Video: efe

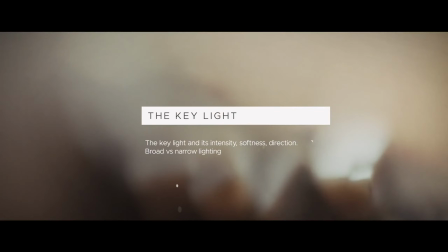The key light is usually the brightest and the most visible light on set. Its purpose is to highlight the form and dimension of on-screen subjects.
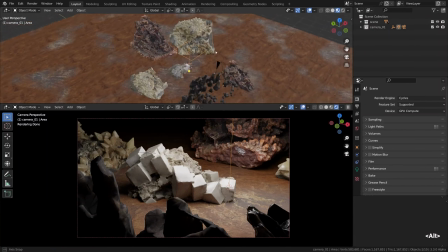Without realizing it, we have already created one. So let's just promote it to the key light role and call it like that.
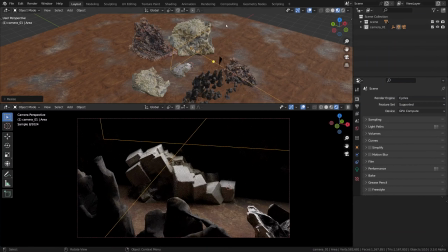I'm rotating it in such a way so it faces the camera and then extending it a little bit and making it way larger.
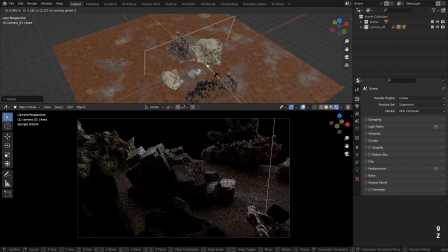I'm pretty sure I'm gonna position it on the other side of the scene,
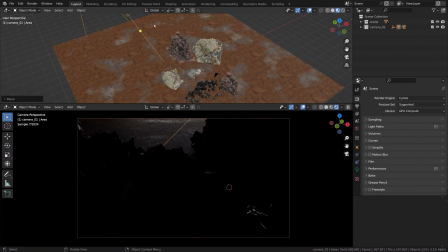so we shoot in shadows, and it will become clear why in just a moment. For now, let's leave it there, make it relatively large, and then head over to the light settings menu and adjust its power.
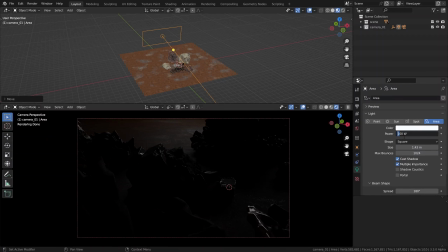Now it's a little bit too weak to pretend to be the key light, so let's give it a boost. Well, it makes sense to talk about brightnesses or light ratios when there's more than one light in the scene,
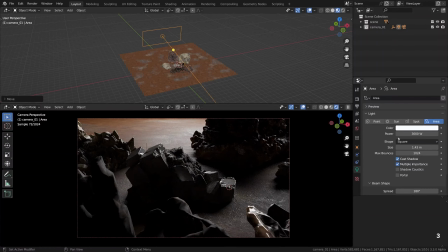and we will talk about that, but so far I'm just trying to make it sufficiently bright.
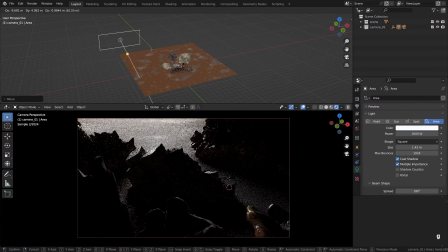Now it packs a punch without going over the top in terms of brightness. It's sufficiently bright to serve as our main light. Then the next property that we're gonna adjust is its size, which directly connects to softness.
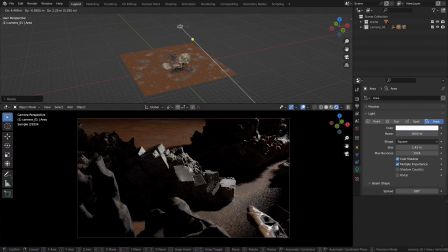The rule sounds like that: the smaller the light in proportion to the subject, the harder, and vice versa.
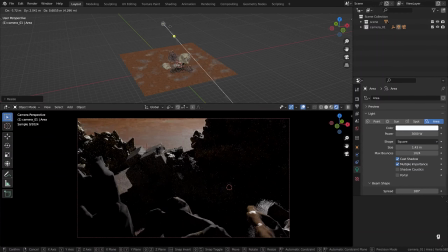The bigger the emission surface, the softer.
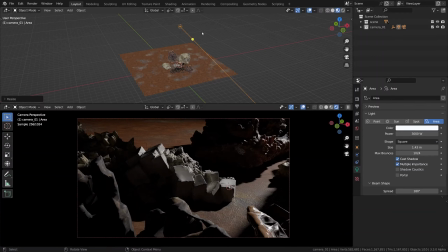Given the bigger source area, the transition between the light and the shadow becomes less sharp and less pronounced,
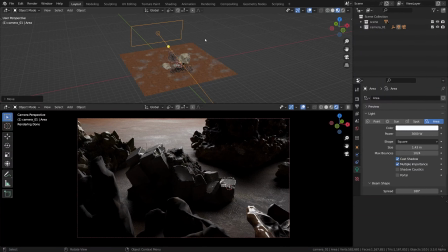and that is what we call soft. As usual, why not throw in a visual comparison?
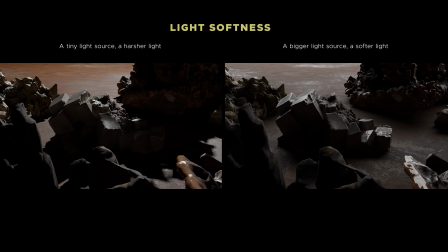Soft light means a gradual transition between light and shadow. Hard light means razor-sharp shadows.
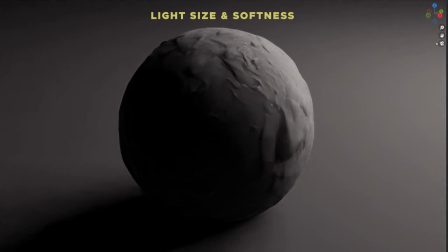But then it's all about the gradient between lit and shaded areas. The gradient that depends on the size of the light source.
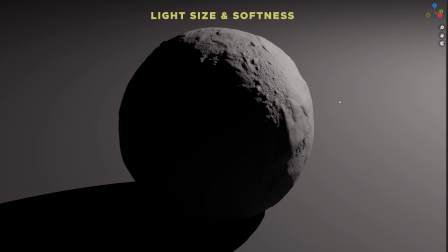It's really easy to see how the gradient gets
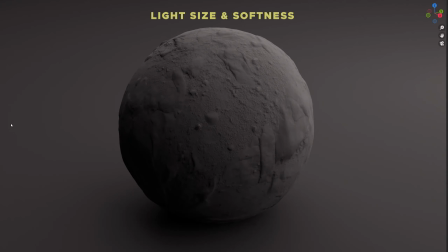stretched on increasing the light size to the point of a super ambient and slightly flat lighting, and then on rolling the size back, it collapses a little bit.
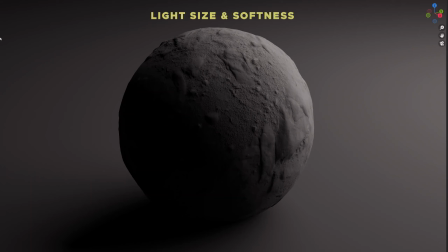I cannot emphasize enough how important it is to establish a neural link between the light size and softness and this gradient.
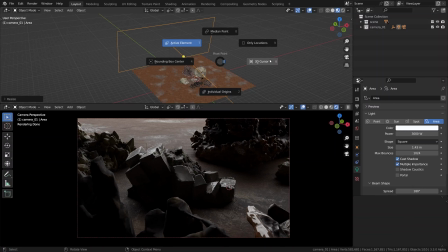Okay, what I usually like to do for moving the light source around is press dot and select 3D cursor as the pivot point. Alternatively, you can find it in this menu. By default, it's set to active element. We just change it to 3D cursor and then shift and right click on any kind of surface,
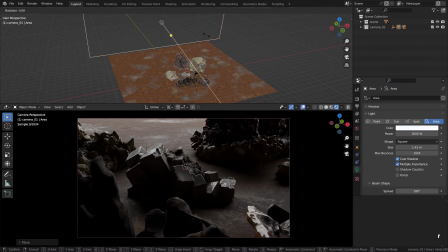and with the light source selected, press R and Z to constrain the rotation to the Z axis,
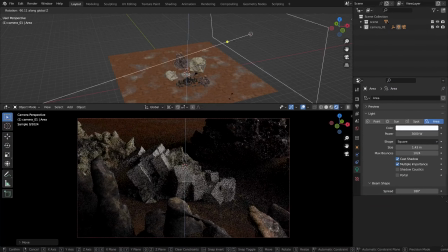and it will pivot around your 3D cursor. Isn't that great?
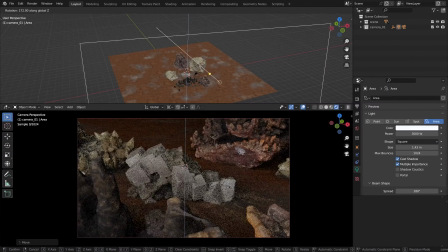So now it's time to talk about the direction of the light source, just after we have talked about the power and the softness. The direction means a lot in lighting.
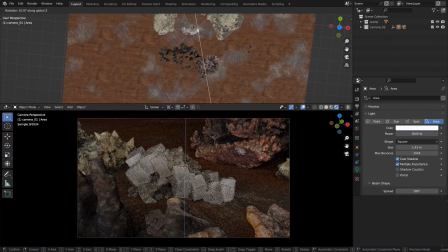For example, now we have placed our light in a rather frontal way, and thus we have flattened the image quite a bit.
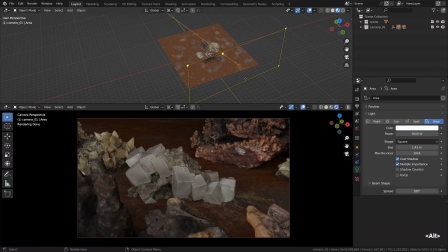More often than not, we don't want it. We don't want to flatten our stuff.
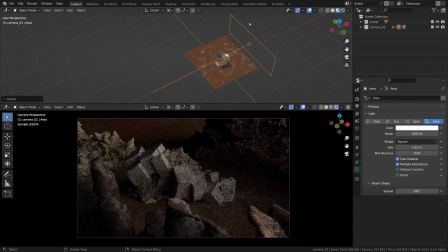By moving it off to the side, we make sure that the light is now splitting the object, so it got the much needed contrast between brightly lit and shadowy sides that
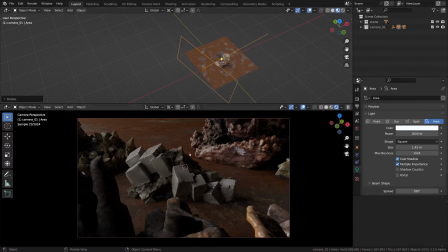is already in the zone of sculpting shape with light compared to more frontal light. So key light that comes in from the side is already more dynamic in how it creates the shape and reveals the depth of the minerals and the stuff around it.
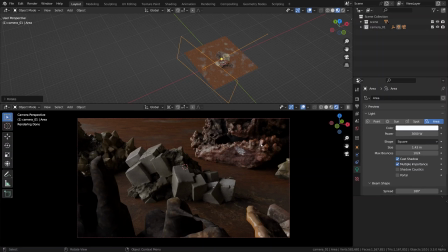It can be placed overhead for the top light or moved to the side,
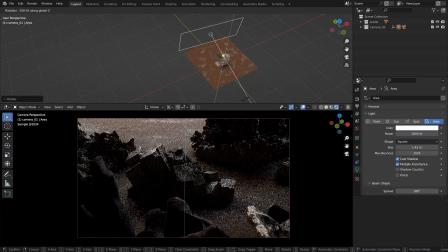or maybe you can place it directly on the opposite side in relationship to the camera.
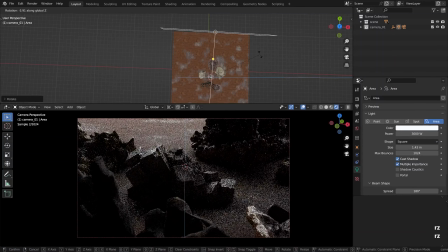So it's now technically a backlight, even though it's a key light, our main dominant light that still creates most of the form and definition in the scene. And actually, with this particular light placement, we now shoot in shadows.
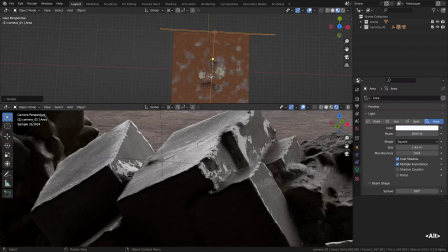We shoot into shadow side, and that is called upstage lighting or reverse key lighting.
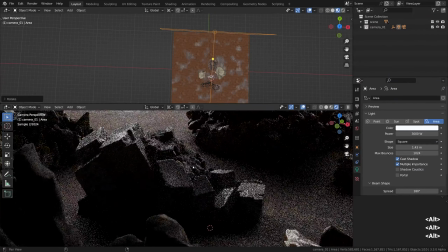And if there is one little thing that we can do to make our scenes more cinematic right away, is shooting into shadows.
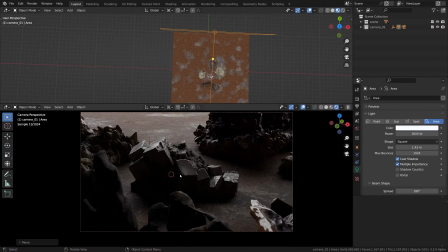As simple as drawing the line and placing the key light on the opposite side from the camera. So now, even though the scene lacks any kind of fill, we can appreciate the transition between light and shadow,
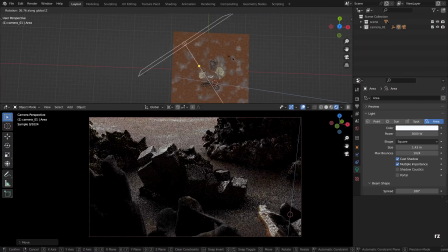and all the shadows actually falling in the direction of the camera, which makes it look three-dimensional and great and cinematic. And actually, to prove this point in a fun way, let's select the camera and the key light and pivot it around our minerals.
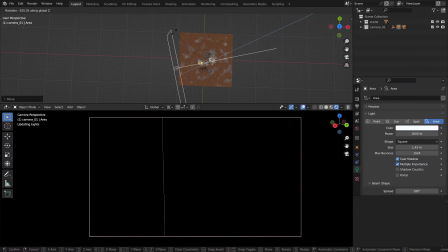Funny enough, we can tell that by keeping the camera on the opposite side of our key light.
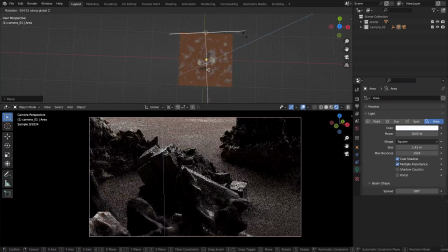We make sure that there is no flattening going on. It becomes hilariously hard to screw it up, right?
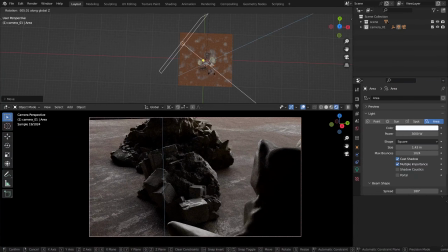It still feels pretty three-dimensional due to the key light position.
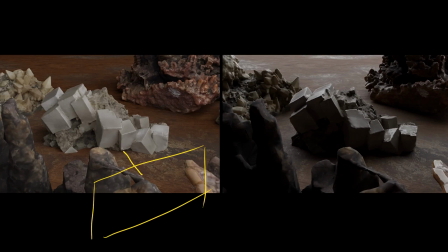To recap the placement of the key light, it's actually super important to consider to what extent does it actually help you to model the shape and dimension of your subject when it's placed on the camera side,
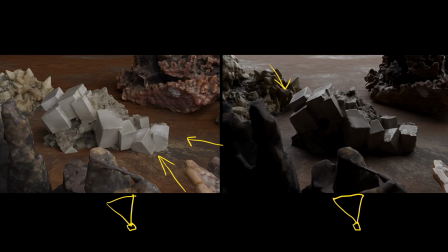when it's, let's say, kind of frontal. Or does it make more sense from the cinematic standpoint to highlight the shape and the object to actually push our key light to the opposite side of the scene? So we shoot into the shadow side, as it makes the light and shadow play much more dynamic.
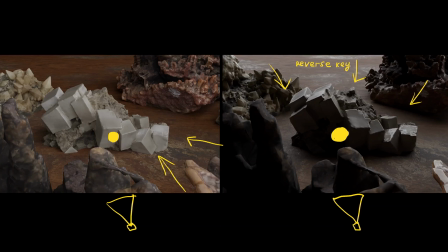And 9 times out of 10, at least in my opinion, the reverse key lighting or the upstage lighting is much more cinematic in terms of revealing the form of the object indeed.
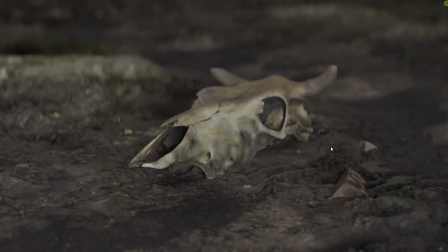Not to take away anything from the more frontal light projections, but undeniably they are a little bit flat sometimes,
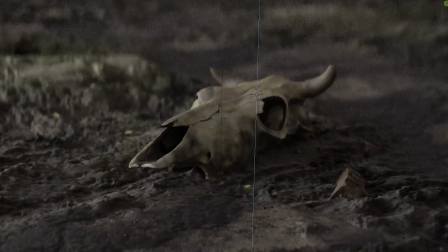and it's good when you need such flatness for whatever purposes.
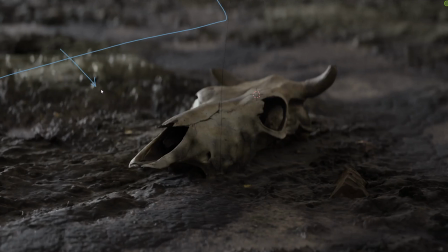But if your goal as a 3D cinematographer, as it happens, is to enhance the depth and enhance the dimension,
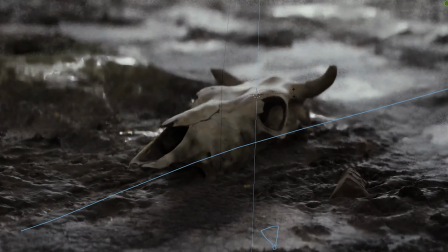that makes the reverse key lighting a no-brainer in my opinion. It works with the hard lights as well, it doesn't really matter.
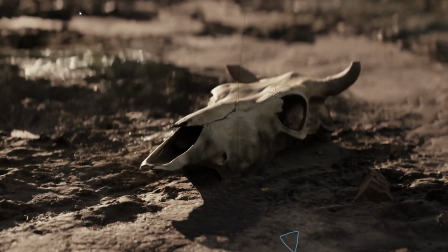The overall direction from which the light hits the object matters the most here. The same principle would be the right word applies here.
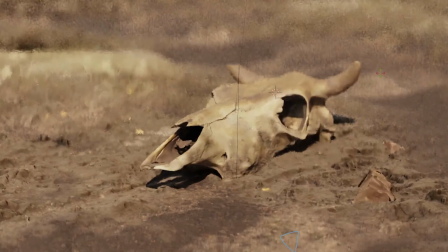Not the hard-coded rule, and if it was the rule, it could be broken, but the principle.
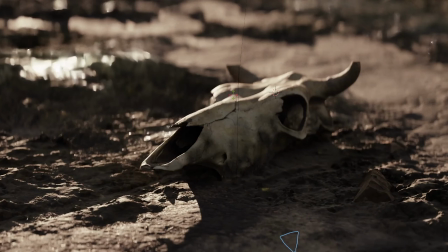The fronty light has usually less dimension than the side light, or any other combination of the light hitting the object at an angle.
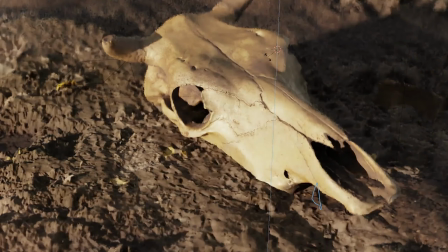And of course, it's all relative to the camera position, so if the camera switched sides,
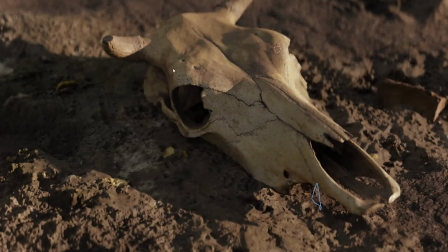the light should jump to the other side of the scene as well to maintain the reverse key lighting.
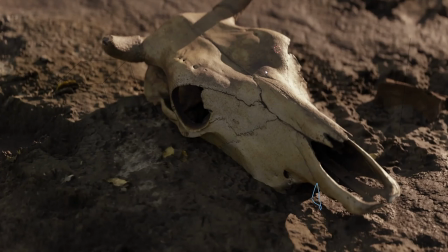So that, I think, could be a key takeaway, no pun intended, for choosing the direction of your main light source.